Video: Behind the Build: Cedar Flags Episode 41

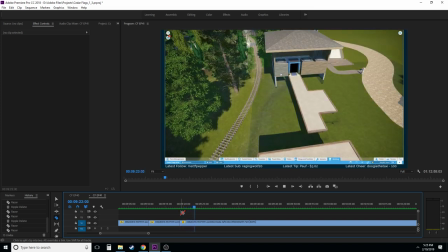And it's kind of weird in this particular episode because the story that I have to tell here is like one of,
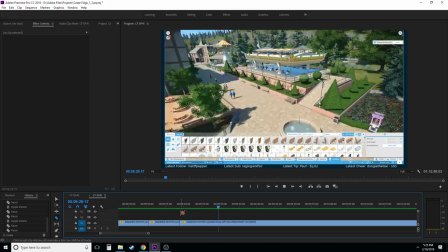I guess, struggling and trying to get things right here. and there's there's a lot of like
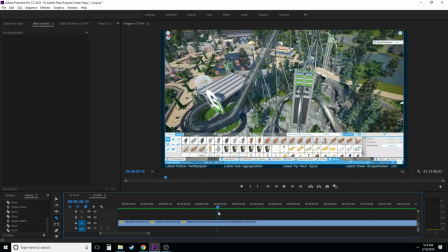that's me going off on the stream again talking about other things again but um no
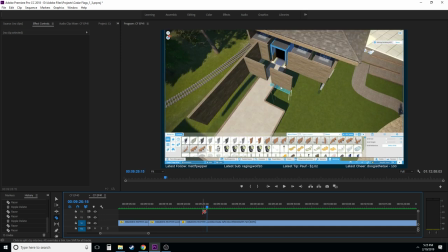there's a lot of like do i want to explain this entire build even though we delete it all like a lot of times if i delete something
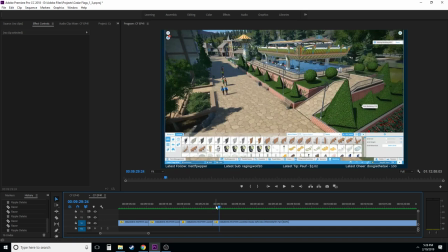in a in a build i won't even put it into the uh into the time lapse i'll cut a lot of it out just because there's
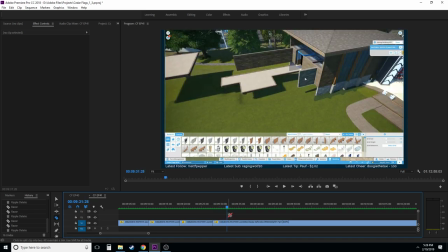there's it just wastes time
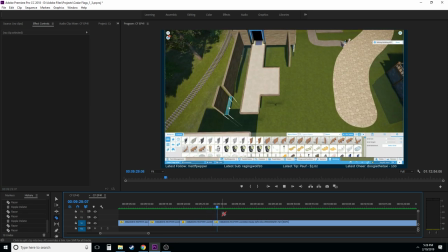but this one actually i guess there's a lot of work that's done and then a lot of stuff that we do in this original
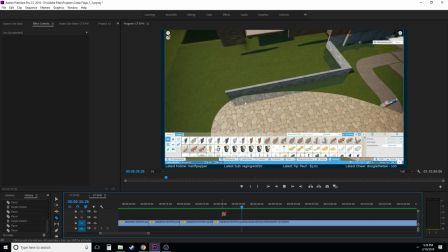build we end up keeping so i guess it warrants keeping it into this
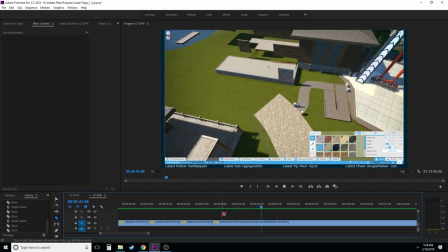to this time lapse video so yeah let's see what we're
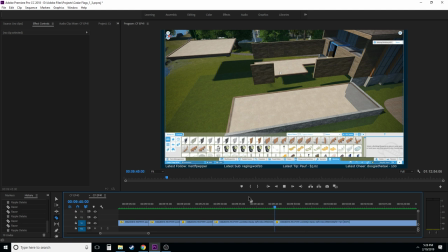doing here there's a lot of like i i've i guess i've picked up a lot of times where like i
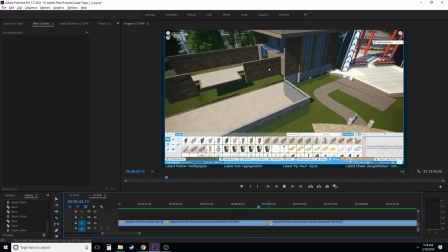i know my own tendencies so when I'm editing stuff like I just made that cut right there because I noticed that I was gonna stop for a second I was probably reading chat
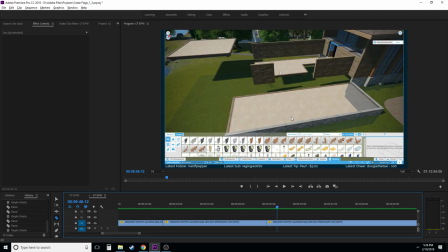or something so like that dead space right there where we didn't do anything I usually cut that out and
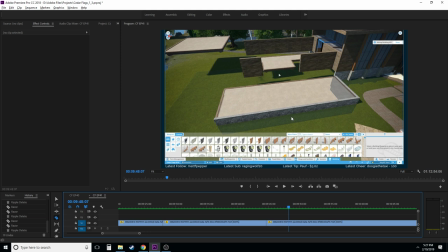I'm not sure if you're gonna hear my keyboard throughout these kinds of videos but I'm not sure if there's anything I can do about that either so bear with me on that like I
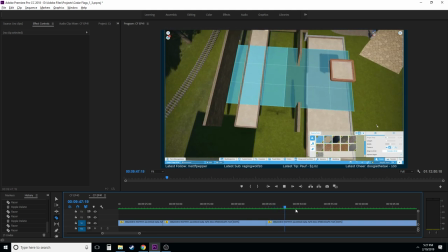said I'm not gonna be editing this video back later I'm just gonna upload this raw video up to you guys and we'll see how it goes.
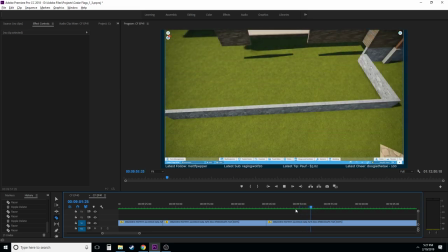Let me know how it goes.
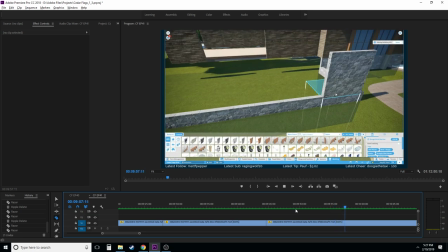I think this has to get unlisted on YouTube before it can so I can do this whole Patreon exclusive stuff.
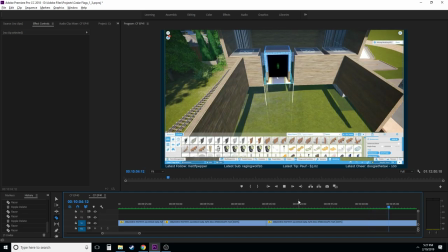So I'm not sure if the comment section for the video is going to work or not, but I guess we'll see how that works.
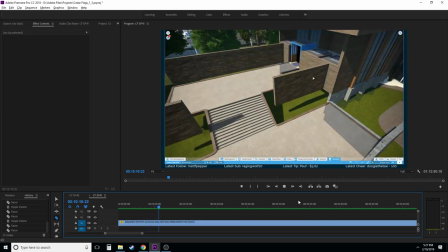This is kind of just an experiment too. We'll see how this goes and then moving forward we'll make a decision on this kind of stuff too.
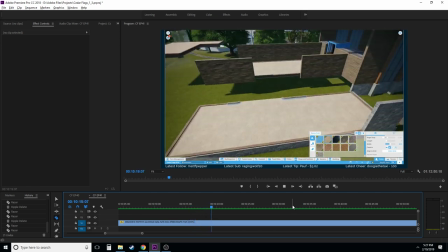That, I think as I was talking there we did pretty good i'm trying to multitask it's pretty tough but did a lot of that
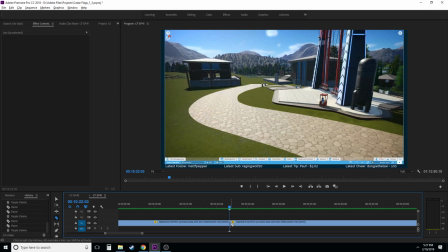stuff um there's a lot of times where i'll go backwards like this and i'll try to like look at something these are really good cutting points because i'll zoom back and i'll stop and especially in editing um i guess anything but when you edit stuff you want to if you
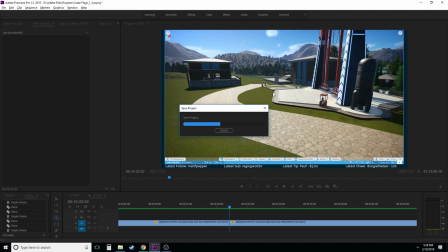have a shot that stopped oh nice um if you have a shot that's stopped and you want to cut to another shot you want to cut to another shot that's stopped you know you don't want to be stopped and then all of a sudden jump to another shot that's like moving that's very jarring and same with motion you want to cut from motion to
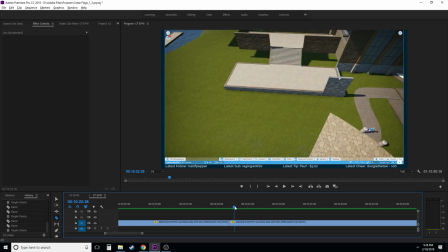motion a lot of times so um it's just one thing to kind of think about and i think
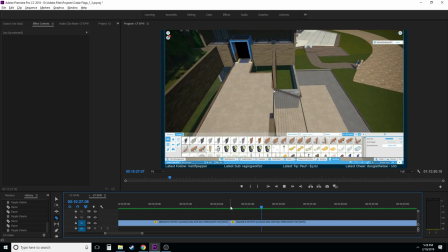okay yeah i'll do a lot of preemptive cuts like i just did there even though i didn't actually cut anything out i had to
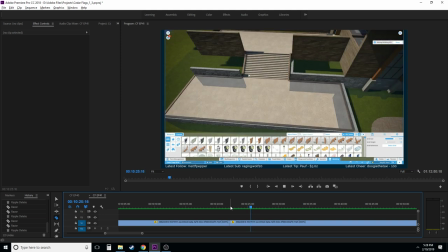look you know if i know my own tendencies like i said so i i could have very possibly had to cut something out of that and that's why i
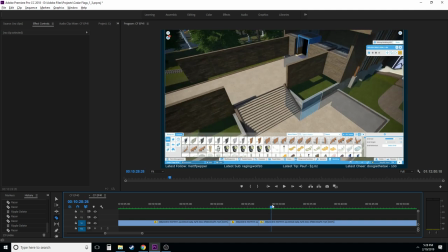cut that there it just makes things easier moving forward it's easier to cut and then not need it than it is to need it and then go back um what were we doing
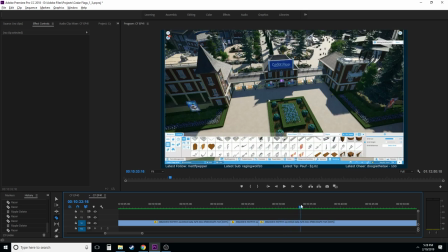here wow what is going around the park again
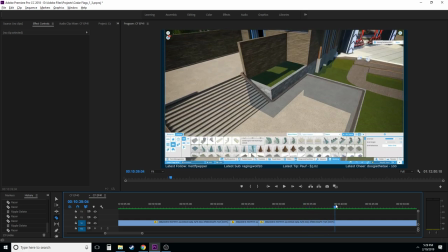like that cut that i just did preemptively was totally necessary uh there's a lot of scrolling through menus that i cut out a lot in these time lapses that you guys probably don't even notice um it's usually just me sitting there scrolling through menus so it's like
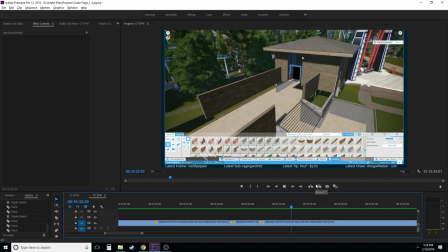it's not worth me putting in and it just it looks terrible it's slow and you guys don't even get to see what i'm looking through so i cut a lot of that stuff out like this